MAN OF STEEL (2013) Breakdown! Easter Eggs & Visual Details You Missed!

Oh wait, Allison Mack, goddammit, can we get one retro breakdown where the caster crew isn't later revealed to be a criminal, along with Whitney Fordham.
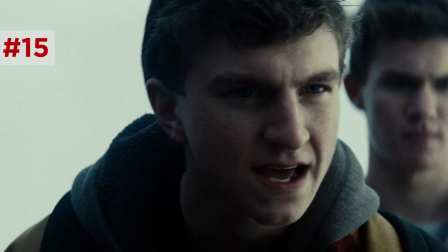501s
The other bully is Ken Braberman. Kenny Braberman in the comics is a Smallville kid exposed to Kryptonian radiation, becomes a super villain conduit.
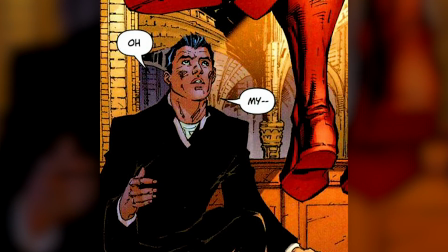508s
Adult Clark chats with Father Leon, a recurring confidant from the comics since 2004,
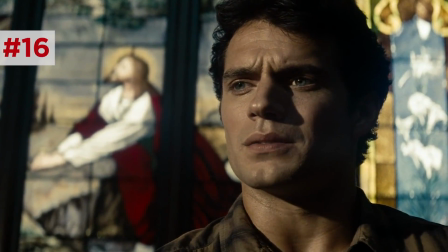513s
and behind Clark is the not-at-all-subtle stained glass showing Jesus in Gethsemane, the moment Jesus decides whether to sacrifice himself to save humanity,
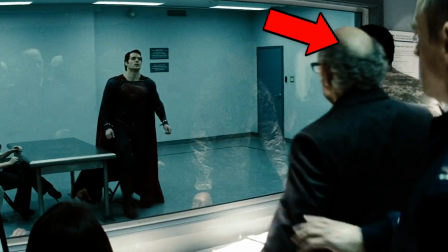521s
as Clark is about to do here. General Swanwick is the one official not to back up when Superman breaks the cuffs and approaches a glass.
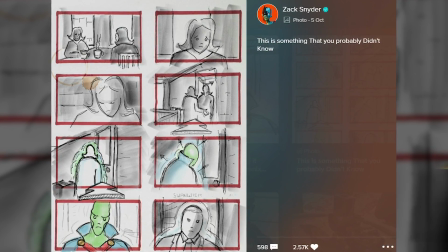527s
That might be because Zack Snyder later revealed that he planned for this guy to be the DCEU's Martian Manhunter,
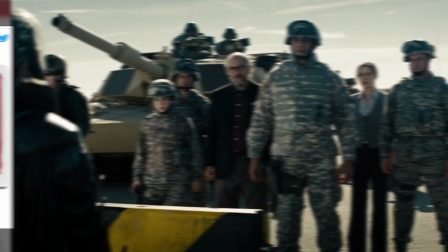534s
a backstory we might see in the Snyder Cut, according to some hints from actor Harry Lennox. And the communication officer behind Hamilton in the shot is a cameo by Aaron Smolenski,
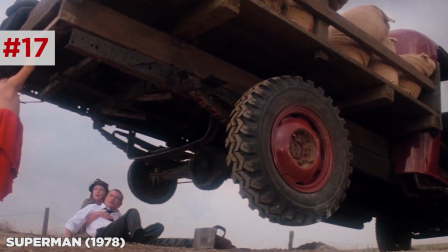543s
who as a kid played the child version of Kal-El in the original Richard Donner Superman and cameoed in two and three.
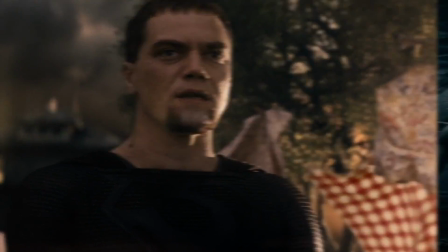548s
Zod explains to Superman how they escaped the Phantom Zone by retrofitting the Phantom Drive into a hyperdrive.
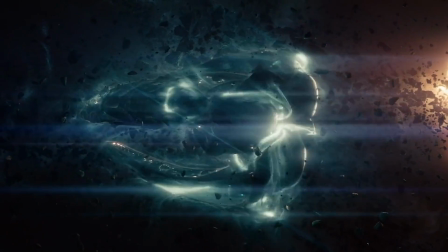554s And so the instrument of our damnation became our salvation.
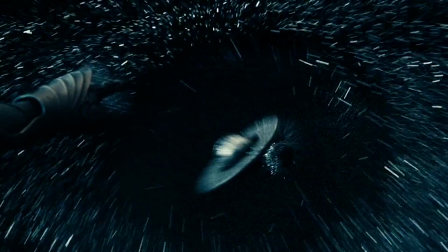562s
He also says that they only found Earth because Kal-El activated the distress beacon from the scout ship.
You led us here, Kal.
So ironically, the instrument of Kal's salvation became his damnation.
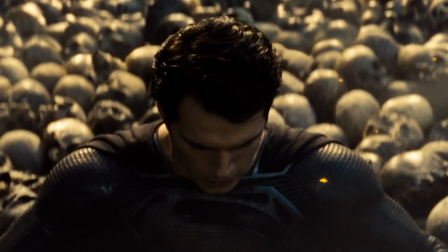575s
Now this projected image of Superman sinking into the Field of Skulls is a bit dramatic. Not a very good idea if Zod wants Kal to join him.
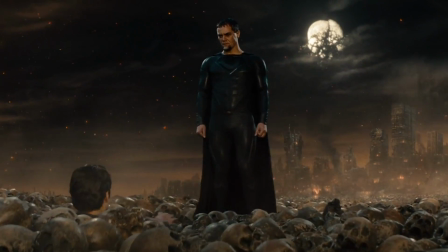582s
Snyder said that he wanted to reflect the worst possible fate for Superman being unable to stop the deaths of everyone around him.
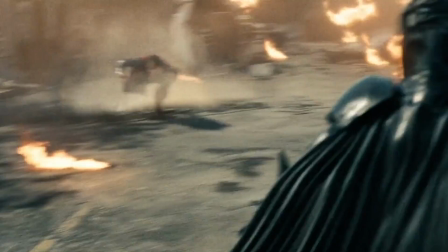588s
Superman fights Zod's commanders in Smallville. This action was shot with handheld rigs, shaky pans, quick zooms,
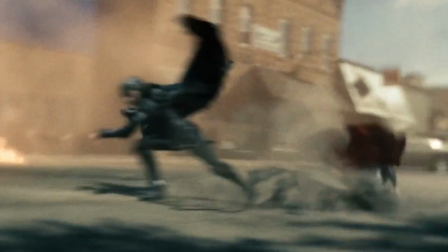595s
a naturalistic documentary style so that they had to animate the fighting Kryptonians to the camera, even if that means they aren't cleanly in every frame.
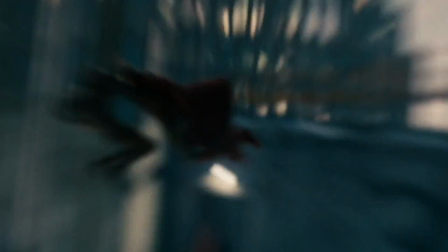603s
It actually looks kind of cool to see what it would look like from a ground-based TV news crew filming this. The only problem is this rule gets broken later when Superman fights Zod.
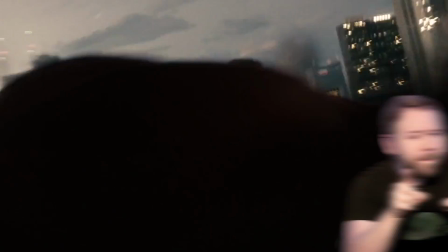611s
Like If you can't have a TV news crew floating around them in the air, that might be part of the reason you might not emotionally attach to that later fight.
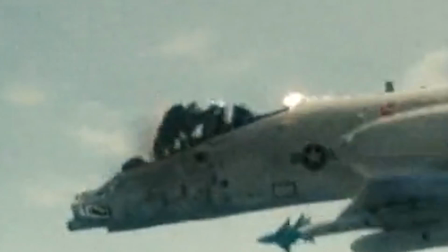619s
Namak jumps on a jet and rips off the pilot's head, causing his blood to spray everywhere.
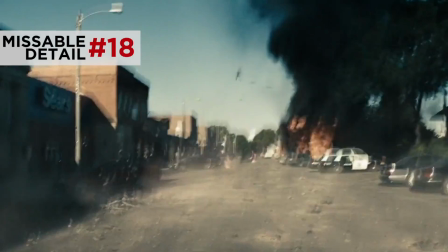624s
Actually, if you listen very closely, you can hear this pilot's final words echoing over Smallville.
I don't want the show!
Now, the Smallville storefronts are filled with Easter eggs.
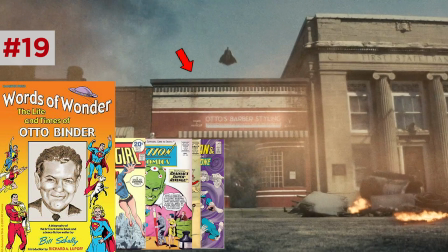635s
Otto's Barbershop is a nod to Otto Binder, creator of Supergirl, Brainiac, Crypto the Dog, and The Phantom Zone.
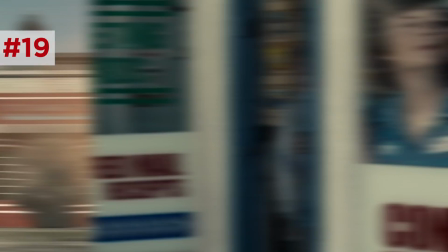640s
Paps Pizza is an odd to George Edward Papp, Superboy artist. Ezra's Mail Depot is an odd to Smallville Town Founder in the comics, Ezra Small.
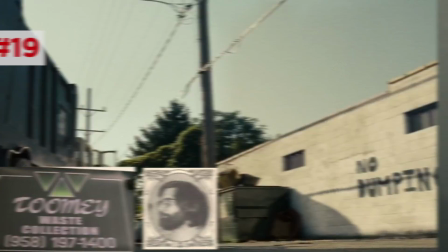649s
And Toomey Waste Disposal is an odd to DC Comics writer Bob Toomey. Now, in Martha's childhood photo of Clark, his school is Weisinger Elementary,
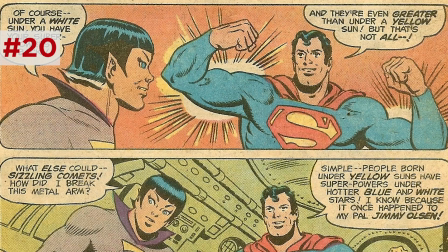657s
named after Superman editor Mort Weisinger, who for the comics developed the concept that a yellow sun enhances Superman's abilities.
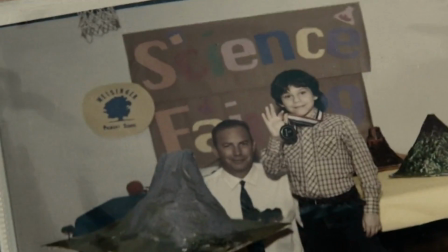663s
And notice how Clark's science fair project is a volcano.
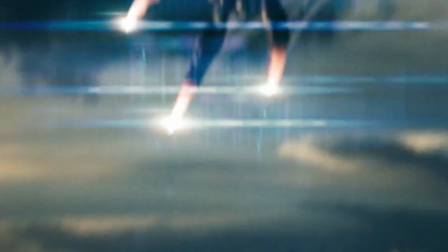666s
Interesting parallelism with a Kryptonian world engine machine, which the movie's designer deliberately made to function with the seismic effects of a volcano.
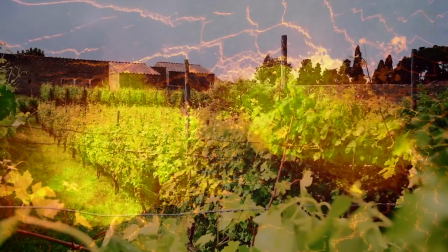674s
The way volcanoes devastate the surrounding land, but re-fertilize the soil to allow new life to grow from the ashes.
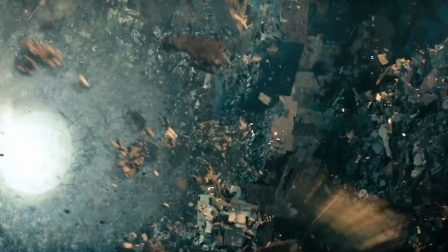680s
When one of the Metropolis cars lifts from the world engine, you can hear screams inside. A haunting reminder of the lives lost with each of these
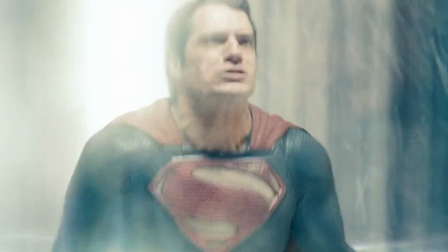693s
dead. And when Superman punches up through the world engine on the other side of the globe,
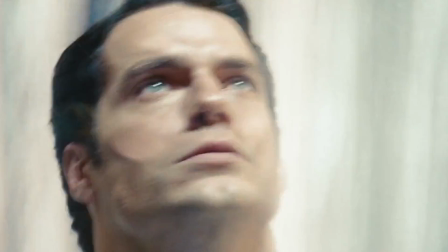697s
There is a brief frame where the light and pressure makes Cavill's face look kind of like Christopher Reeve's face. Though Snyder said that this was unintentional.
It's just the way it looks. It's not, I mean, if it looks like that, that's the gods, not me.
Hmm, the gods, huh? The only god we pray to is Zack Snyder, so I'll think this is confirmed. Superman officially chooses his new home over the one he emigrated from.
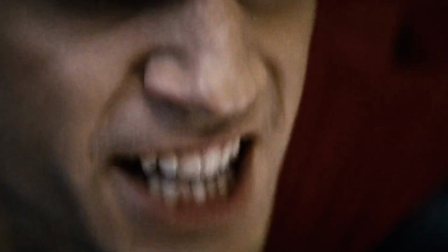719s Krypton had its chance!
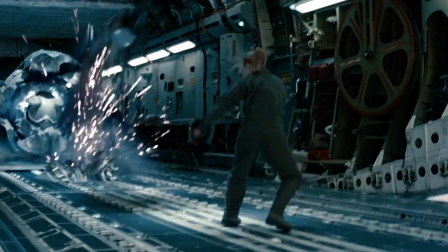724s
And Fiora Al knocks a dude out of the plane, and he lets out a Wilhelm scream.
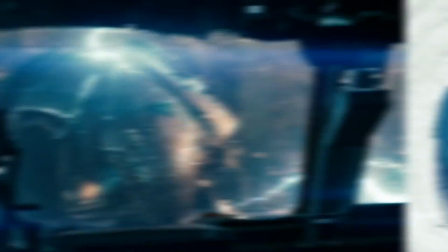730s
But Colonel Hardy kamikazes them with a callback to her earlier threat.
A good death is its own reward.
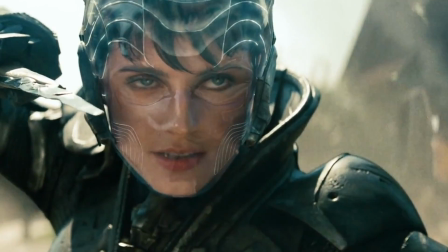737s A good death is its own reward.